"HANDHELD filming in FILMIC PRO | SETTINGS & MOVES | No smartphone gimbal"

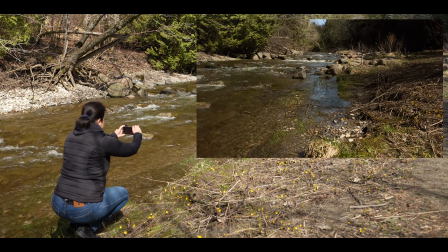Let's stay with water for a bit and do a fast reveal. This shot will be slowed down in a post, which is perfect for moving water.
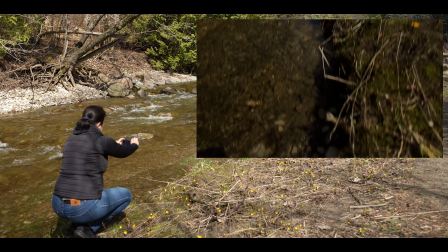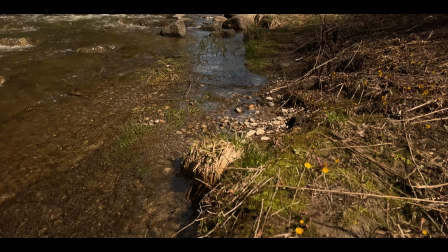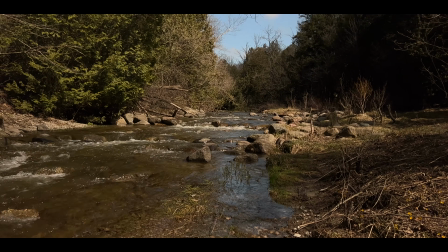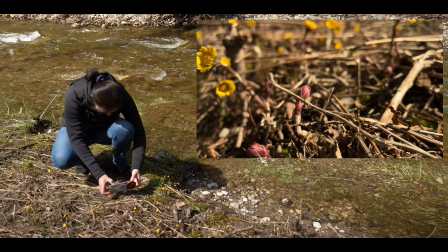Spring flowers have rich colors. Look for those as well.
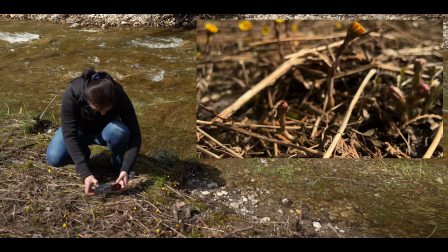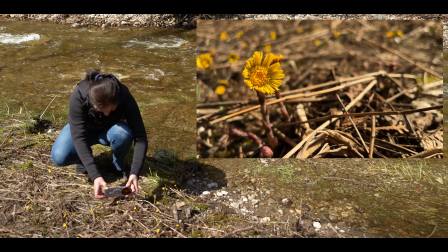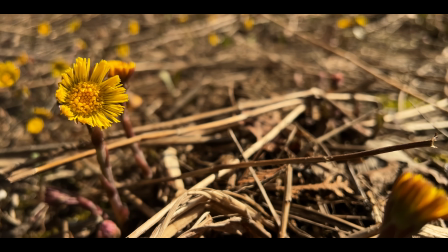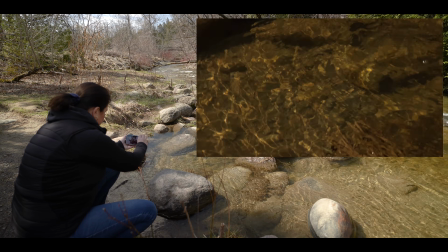Water has also interesting texture and color. The more variety of close-up shots of different objects, the better.
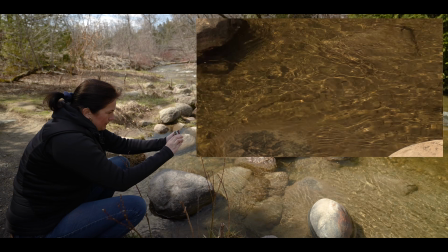These are done with telephoto lens.
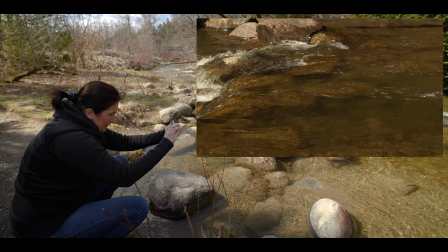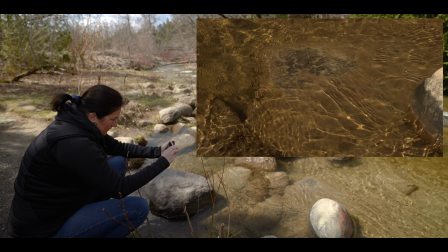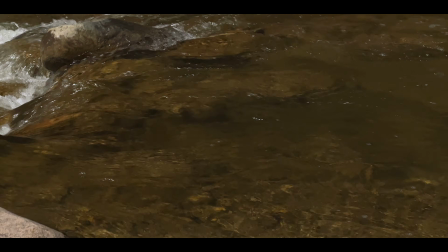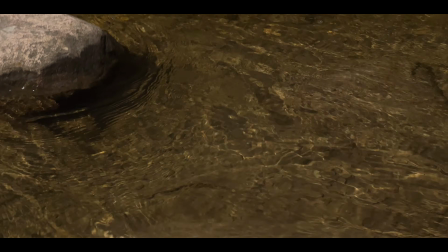Spring is all about greens, and I found an absolute treasure. Look at the structure, look at the texture, the color, how beautiful it is.
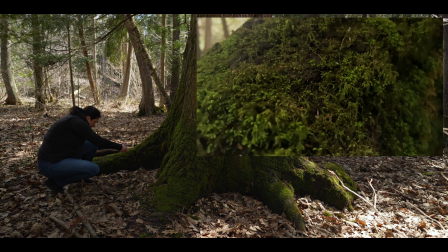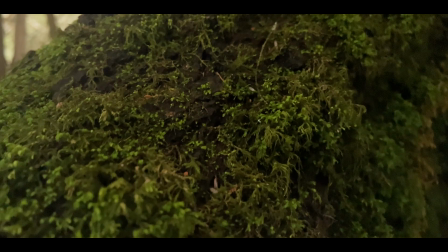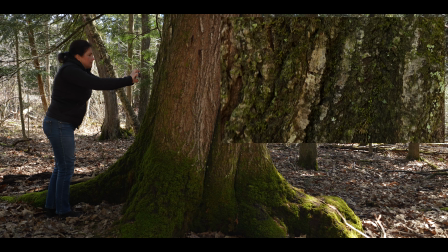As this is another green color, let's continue with creative shots, which will help with transitions in the post.
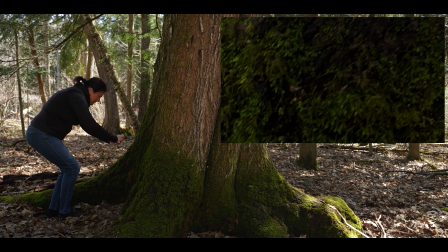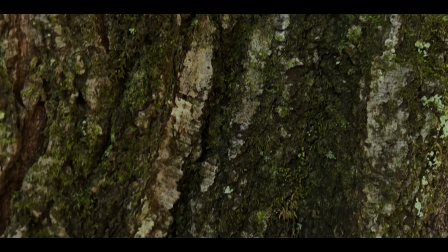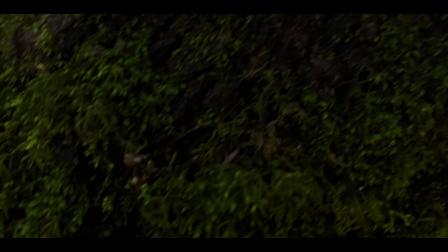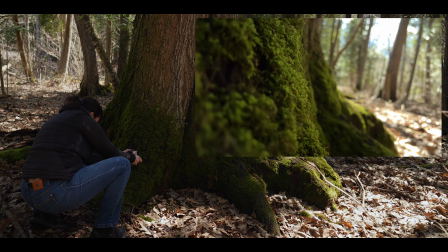Ultra-wide-angle lens is also a macro lens. Get as close as possible to get the fine detail.
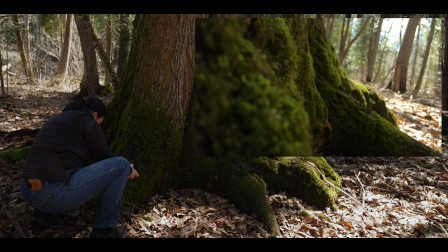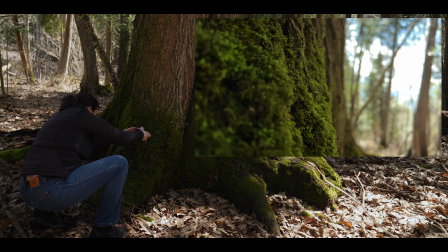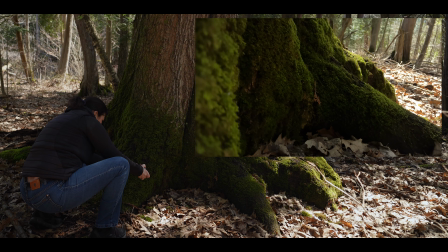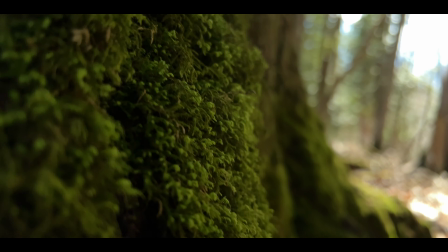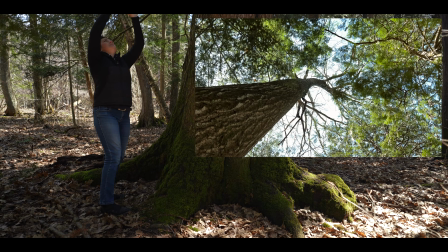Classic tree crown spin shots has different colors and textures than all the other shots.
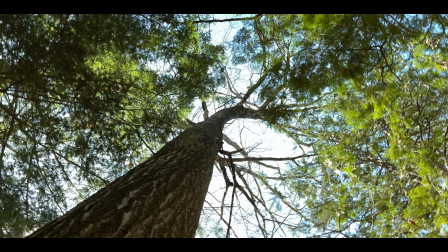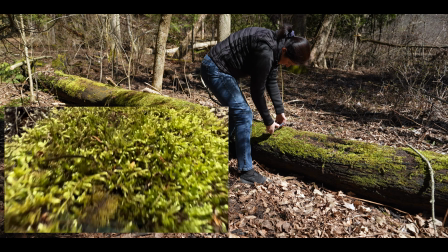Leading lanes are something you want to look for as well,
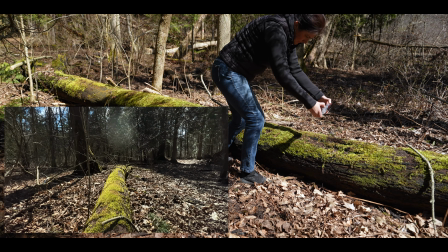especially if you will use ultra-wide angle lens, as this will give you interesting look.
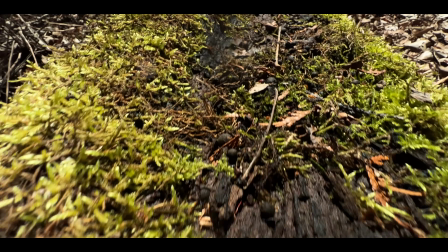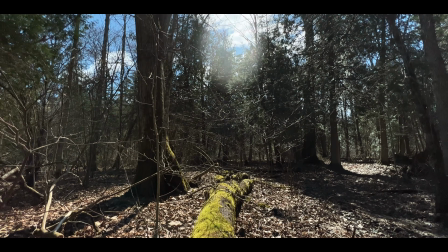Another green texture, just different plant, very fresh green. Filming against the sun, which is a standard lens, to give this beautiful streaks of the light. That's it.